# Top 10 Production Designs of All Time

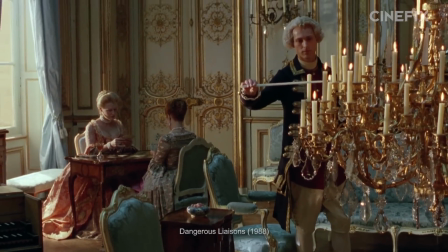(0:00)
Production design demands nothing less than the creation of worlds.
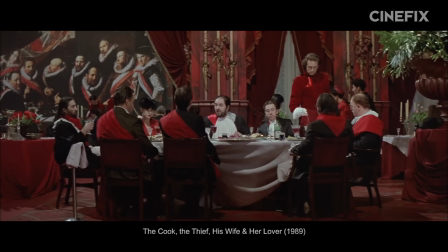(0:03)
Apart from the actors, the cameras, and the lights, design controls everything else that appears on screen, turning words and fantasies into physical reality.
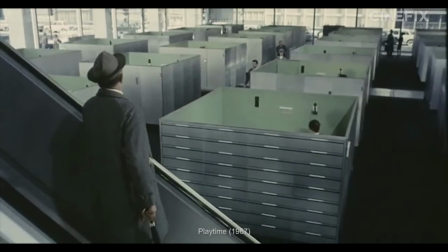(0:10)
These are our picks for the 10 best production design films of all time.
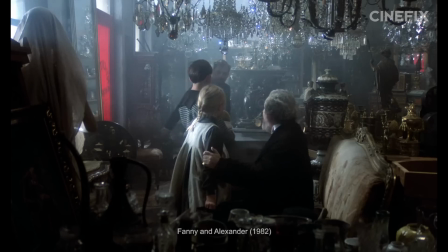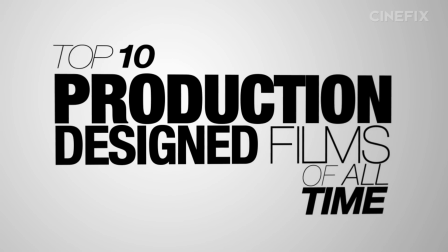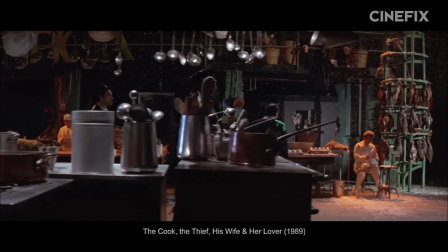(0:25)
To help get our bearings here, we're going to spend our first 2 slots exploring what we think are 2 very important poles on the spectrum of design,
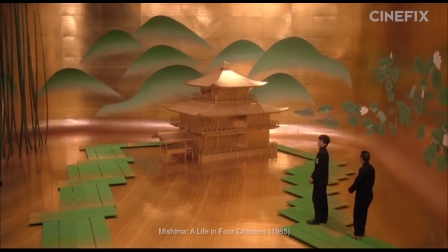(0:32)
from heightened and stylized to understated and naturalistic.
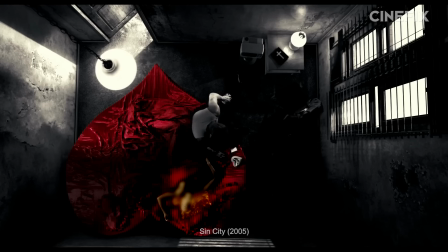(0:36)
And for the former, flashier side of production design, we find sets and decor that focus on maximum visual impact, even if that means looking styled.
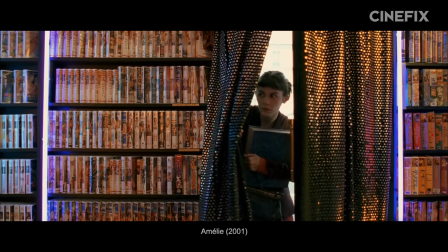(0:43)
The design grabs your attention, allowing it to directly participate in the telling of the story now that you're no longer looking past it.
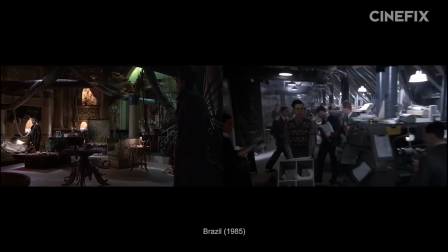(0:50)
Here we think of the Red Shoes, and Terry Gilliam's work, especially Brazil, and that of Jean-Pierre Jeunet.
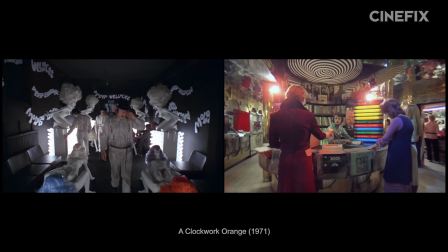(0:56)
Kubrick can lean this way, like in A Clockwork Orange, as can Martin Scorsese, although only sometimes.
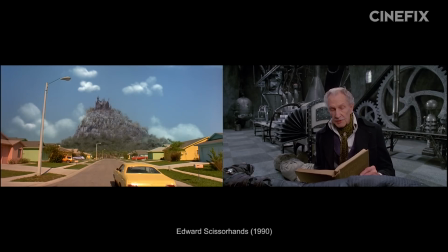(1:01)
We imagine Tim Burton probably sees his everyday world through some kind of heightened lens,
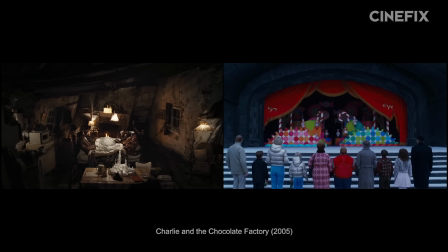(1:05)
and we especially love what he and his designers came up with in Charlie and the Chocolate Factory and Sweeney Todd.
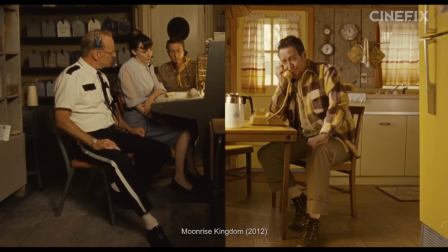(1:11)
However, as far as heightened design goes, there is nobody who takes it quite to the level of Wes Anderson,
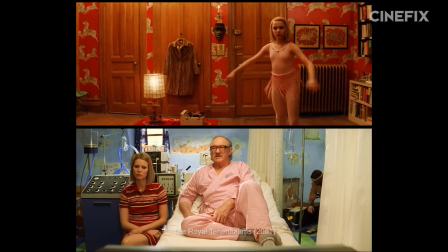(1:16)
whose design is great in The Royal Tenenbaums, even better in The Life of Aquatic with Steve Zissou,
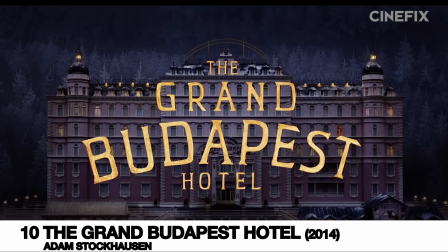(1:21)
and absolutely off the charts in our first pick, The Grand Budapest Hotel.
Because so much of the movie takes place in this hotel,
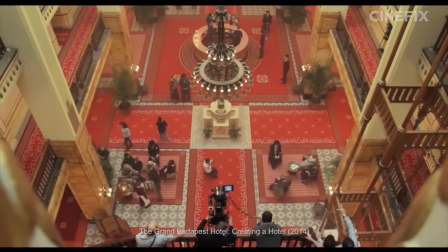(1:30) our first task was to find a great old hotel and to then build the production around that. So we looked all over Central Europe, anywhere where there might still be a great old grand hotel that was just sitting there empty waiting to be used by us, which turned out didn't really exist. Along the way, we stumbled across a department store that was empty. The production took it over, and the interior of that shopping mall has become the interior of the hotel.
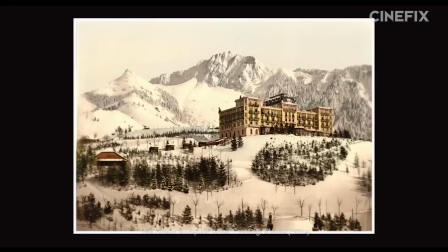(1:57)
Pulling always ultra-specific references from Kodachrome postcards, Wes's imagination,
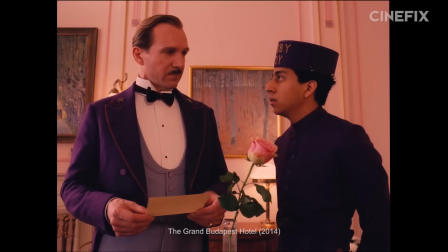(2:03)
and the paintings of Gustav Klimt, Grand Budapest was the second collaboration between Wes and production designer Adam Stockhausen.
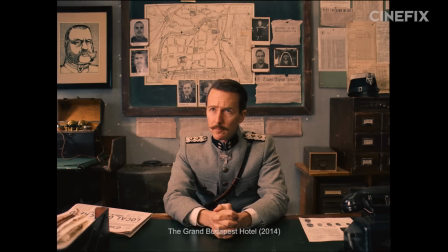(2:09)
Always real, often handmade, the entire world of Grand Budapest is styled around a particular frame rather than vice versa,
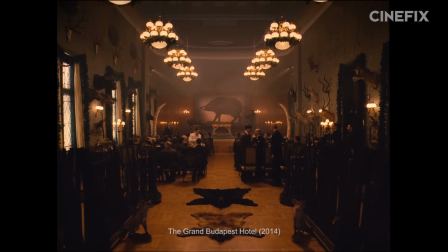(2:16)
resulting in an ultra-composed, living, breathing world of fictional Eastern Europe pre- and post-war. And this multi-era decoration is perhaps one of the most compelling testaments to the power of good design.
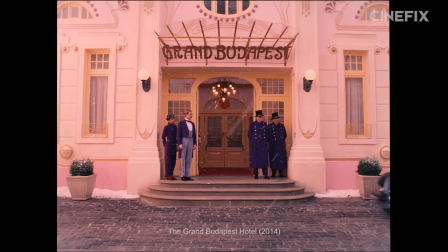(2:28)
Here we can see on full display the exact same spaces used to entirely different effect.
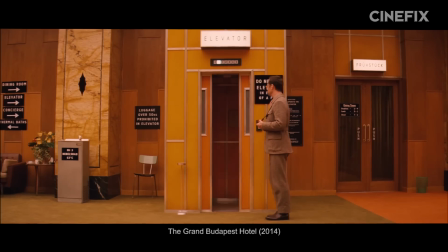(2:33)
Different decor communicates wealth and whimsy, but also decline, sad practicality, and the bygone.
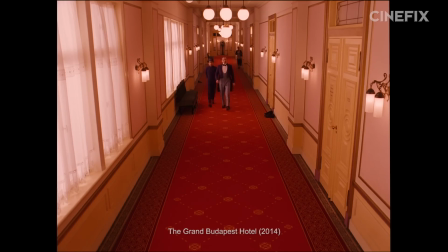(2:39)
The character of the world shifted dramatically via color and furniture and density and design.
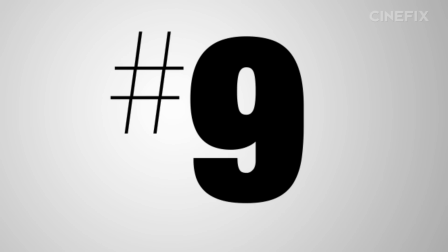(2:46)
At the center of attention and in your face isn't the only way for production design to have an effect.
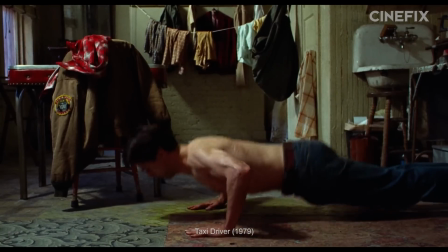(2:51)
The design of a world still works on you in the background. You've probably seen these frames before, and the design of the space almost certainly made you feel a certain way,
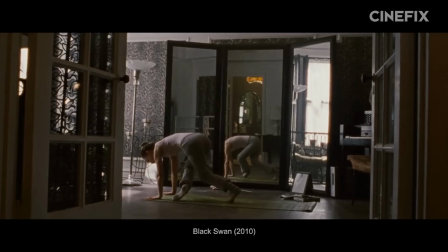(2:59)
even though you're probably only paying direct attention to it for the first time just now.
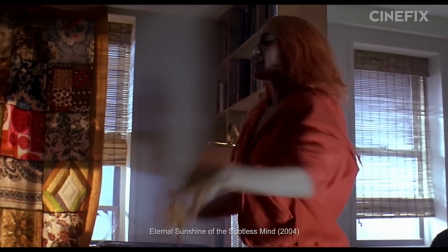(3:03)
Imagine how much different this would feel with a lesser desk, or a different set of drapes, or a plainer carpet, or wallpaper that wasn't peeling just so.
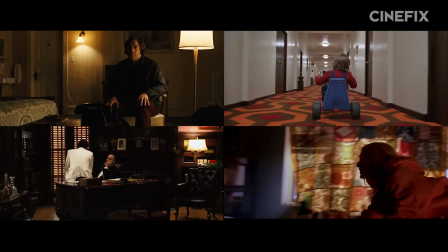(3:12)
None of these examples are particularly heightened. They all feel like they belong to the worlds they're in, and yet they too are design.
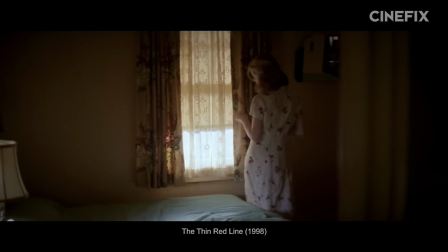(3:18)
Some of our favorite films that employ naturalistic design principles to huge effect include the Three Colors trilogy and its subtle,
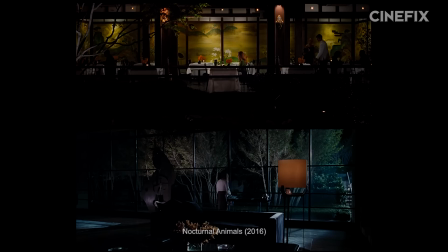(3:25)
believable color motifs, Beasts of a Southern Wild, Tom Ford's work on Nocturnal Animals and A Single Man,
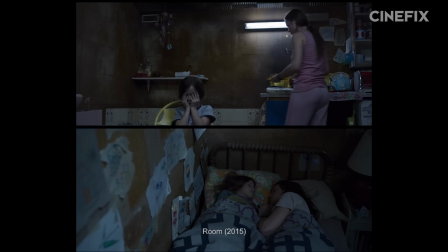(3:31)
and the impeccable design of Tree of Life. Room gets tons of mileage out of the intimacy of its tiny spaces, but for our second pick, we want to focus on beginners.
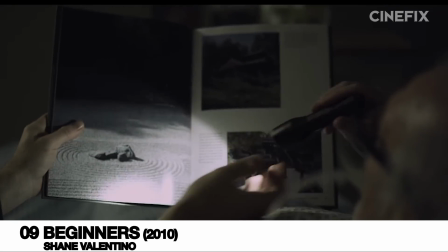(3:40) Yeah, I don't know. Give me the flashlight. It's nice. Oh, that's nice.
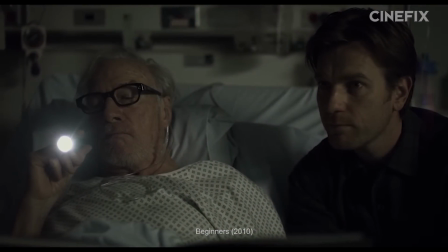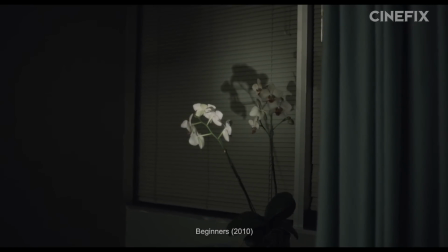(3:52) Oh, Andy brought those for you. Oh, yeah? Yeah.
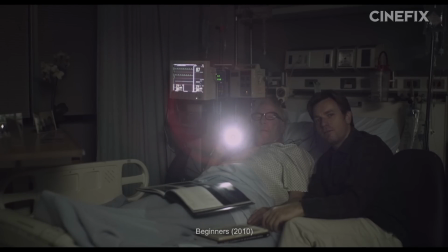(3:59) Oh, who did that painting? Well, I don't know. It's just a painting on the wall.
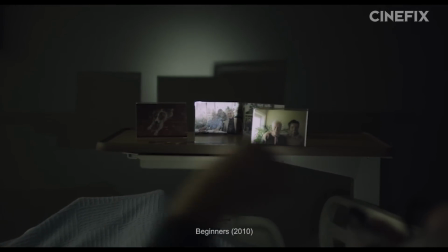(4:07) And these? They're just photos, Pop.
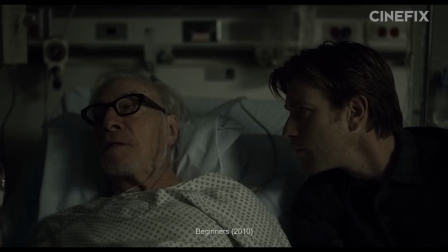(4:09) But how do they relate to the exhibit? They're just personal photos.
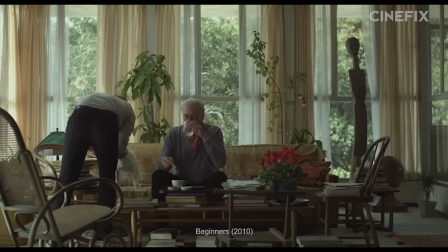(4:15) They're not art.
Beginner spends much of its screen time existing within a space that is saturated in the history of a character, in this case, Oliver's father, Hal.
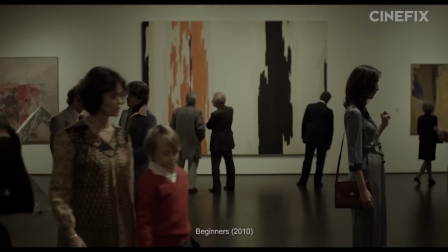(4:24)
And this is not an accident. These characters are artists and museum directors, people who've dedicated their lives to the arrangement of design in space.
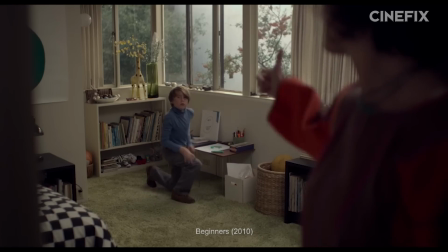(4:32)
But unlike Grand Budapest,
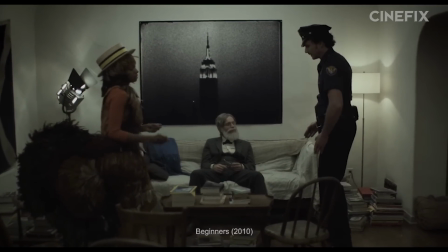(4:33)
Shane Valentino's work almost never asks you to focus on an aesthetic or a designed frame in a way that points to its designedness.
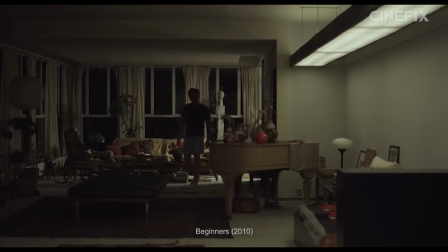(4:41)
Instead, decor almost always seems to be an outgrowth of personality and individuality.
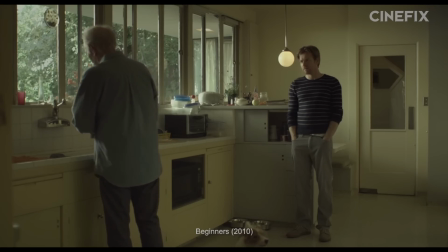(4:45)
Every single piece of furniture and house home, a testament to a lifelong journey of learning who he is.
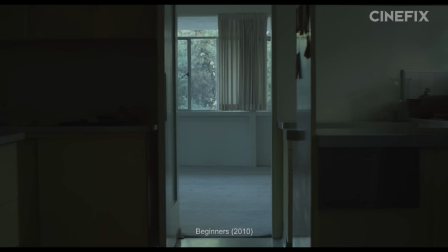(4:51)
And then, to an effect just as astonishing as Grand Budapest's, we see the results of the passage of time on a space as it is emptied out after his father's death.
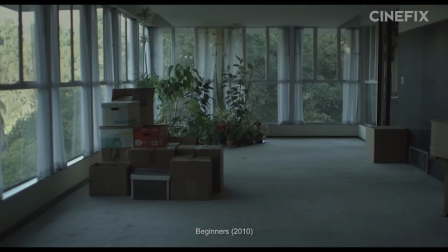(5:00)
We see his personality cast in relief, and it is heartbreaking to watch his humanity leaving the world.
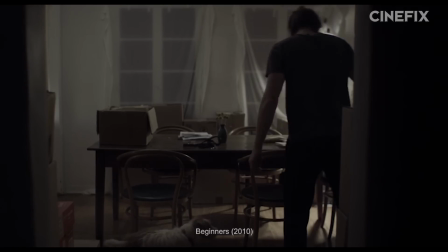(5:05)
On completely opposite ends of the design spectrum, both films develop their own thesis about how human change drives the shape of the worlds we inhabit through their aesthetic.
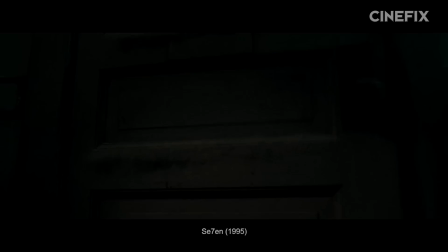(5:18)
Now that we've sort of traced the boundaries here, it's time for us to break into the various genres.
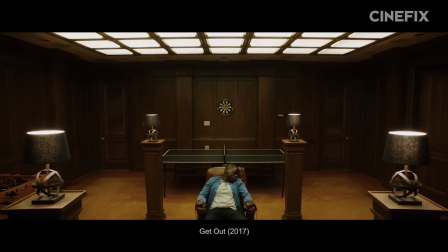(5:23)
And first on the torture table is horror.
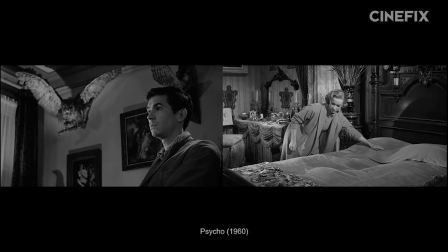(5:25)
From the grimy minimalism of Eraserhead to the brilliant Bates Motel in Psycho to the unbelievable textures and personality of the house in Crimson Peak,
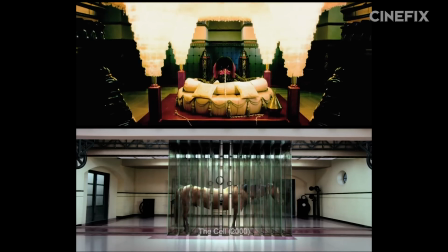(5:34)
The Cell is endlessly imaginative in all its different looks, while Suspiria put a whole new palette on terror.
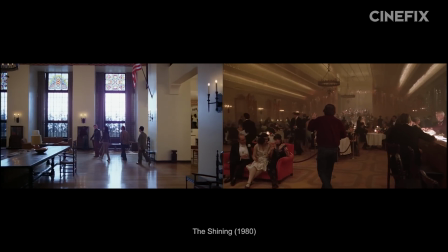(5:40)
And then, of course, there is the Overlook Hotel. Good God, is that place perfect.
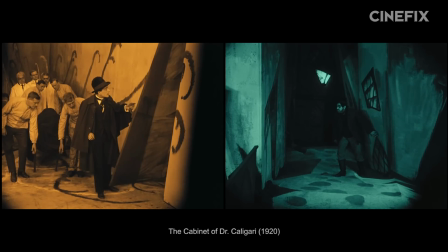(5:44)
But the only thing that could displace The Shining on this list, a landmark in cinema and horror and production and design, would be the Cabinet of Dr. Caligari.
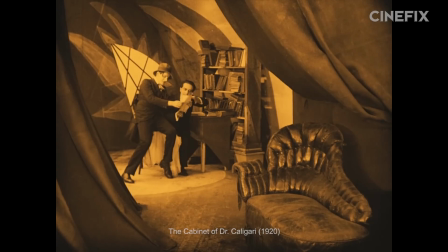(5:55)
Dr. Caligari is perhaps the peak of stylization in design.
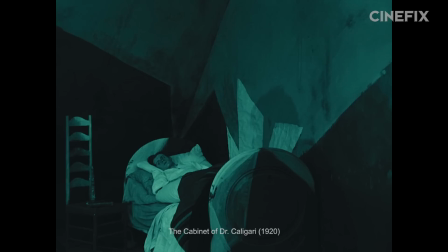(5:59)
The crowning jewel of German expressionism, the work of REIMANN, ROHRD, and Worm distorts its entire world beyond anything remotely resembling reality,
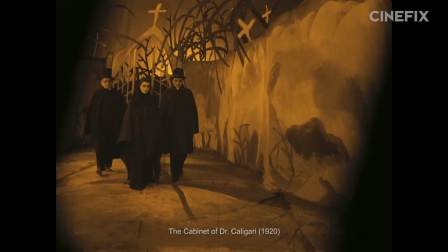(6:07)
favoring instead the jagged, gnarled, horrific convolutions of a world gone mad.
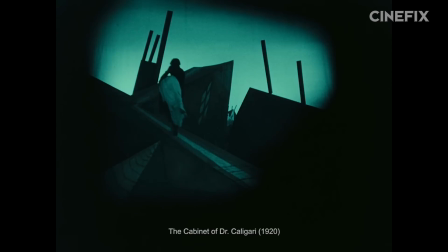(6:12)
In this tale of madness in a mental institution, no angle is square, no wall is plumb,
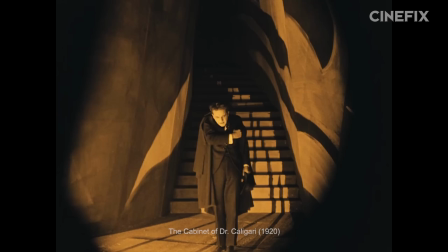(6:17)
everything seems to be just the wrong size, and the shadows are painted directly onto the set.
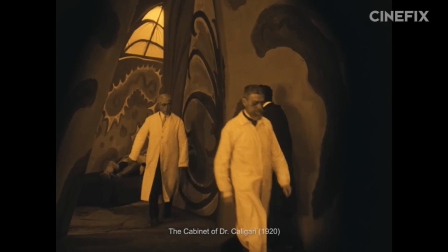(6:22)
Caligari is innovative in how explicitly it's willing to express the mental interior in its external design,
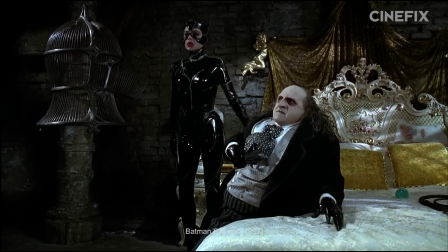(6:28)
paving the way for contemporary innovations like Batman Returns, Edward Scissorhands, and Eternal Sunshine of the Spotless Mind.
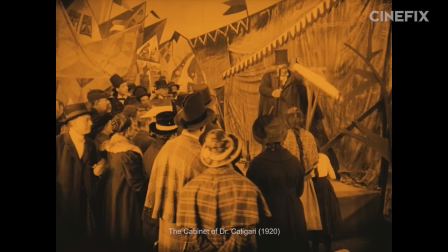(6:34)
It broke every rule imaginable and landed itself in the history books in the process.
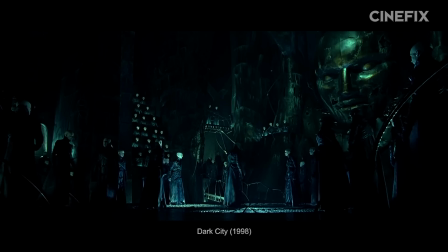(6:40)
After horror, we turn to visions of the future in sci-fi,
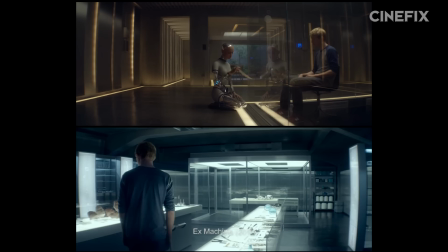(6:44)
and there we find sleek Scandinavian modernism with a gorgeously minimalistic robo-basement in Ex Machina.
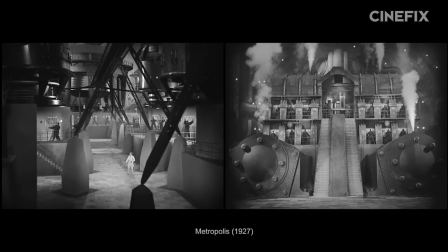(6:50)
We find unbelievable scope, especially in model form, in Metropolis.
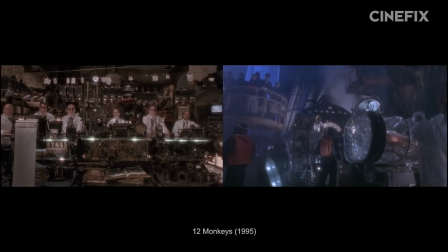(6:54)
We find more of Terry Gilliam's madcap bric-a-brac insanity in 12 Monkeys, and a slick, corporate-ish dystopia in The Minority Report.
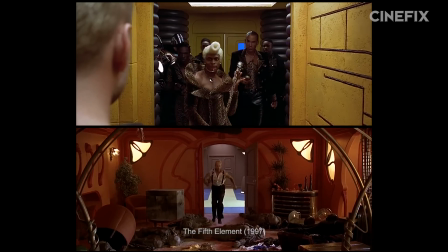(7:02)
We find zany, colorful, cartoonish fun in The Fifth Element,
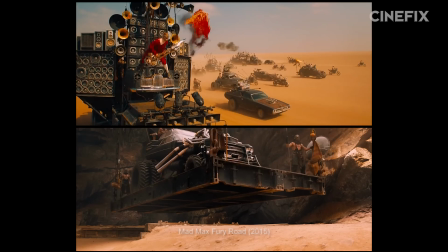(7:05)
vicious diesel punk violence communicated almost entirely through vehicles in Mad Max Fury Road,
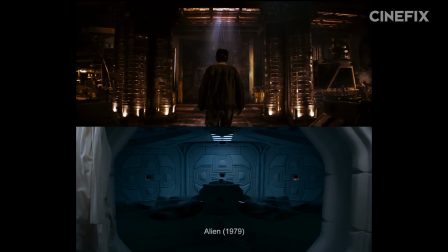(7:11)
and a bleak, grimy interstellar tanker in the world of Alien.
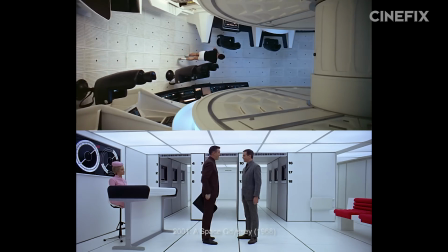(7:14)
2001: A Space Odyssey showed us a sleek, sterile, technological future unlike any we had ever seen before on celluloid,
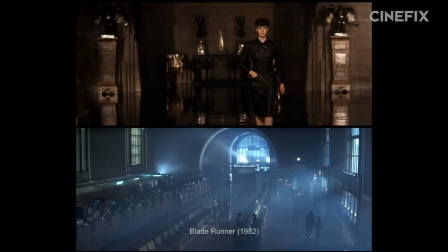(7:21)
but for our sci-fi pick, there are two films that we think have done it in a way that borders on genius,
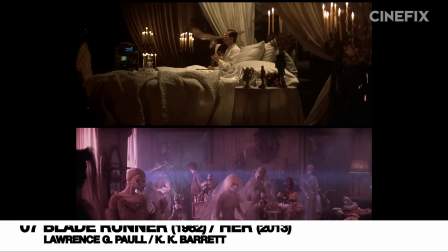(7:27)
and we're not going to even try to choose between them. They are Bladerunner and Her.
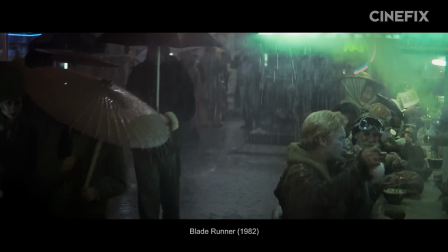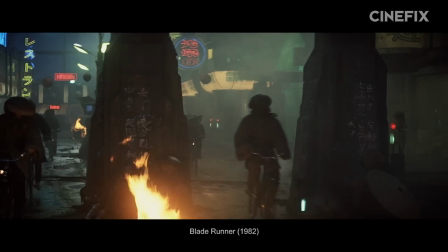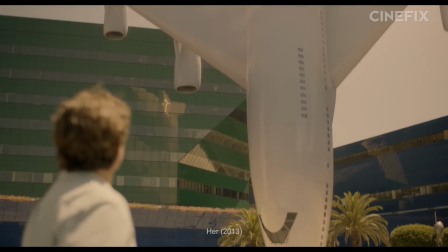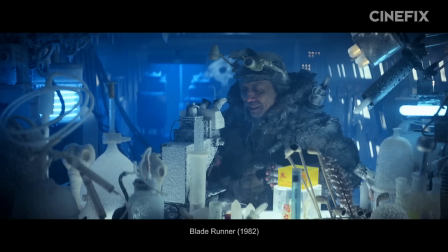(7:46)
Lawrence G. Paull's vision of the future in Blade Runner imagines something radically different than had ever come before.
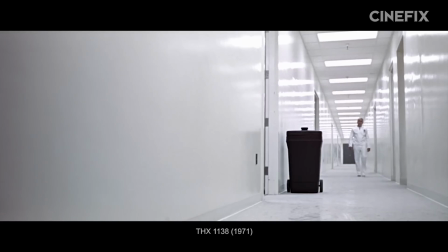(7:52)
Compared to the monolithic, sterile, and unifying visions of a singular future aesthetic that preceded it, Blade Runner is messy,
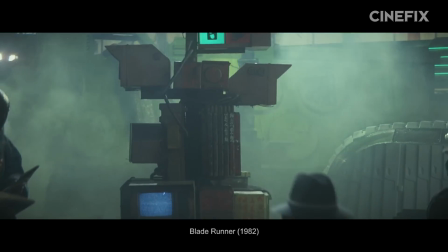(7:59)
polycultural, economically stratified, overflowing with the competing design aesthetics of different influences.
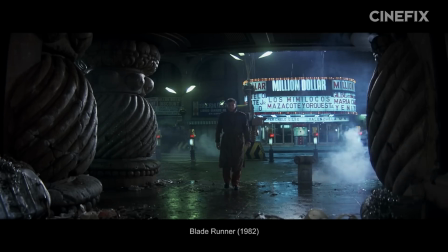(8:05)
Its design is built amidst the wreckage of decades and centuries past. Hers, K.K.
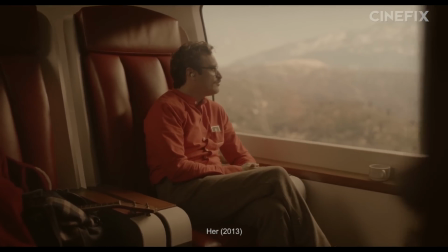(8:10)
Barrett, takes a different direction completely, envisioning a future that fetishizes the retro, recognizing that in the right context, the retro can look futuristic too.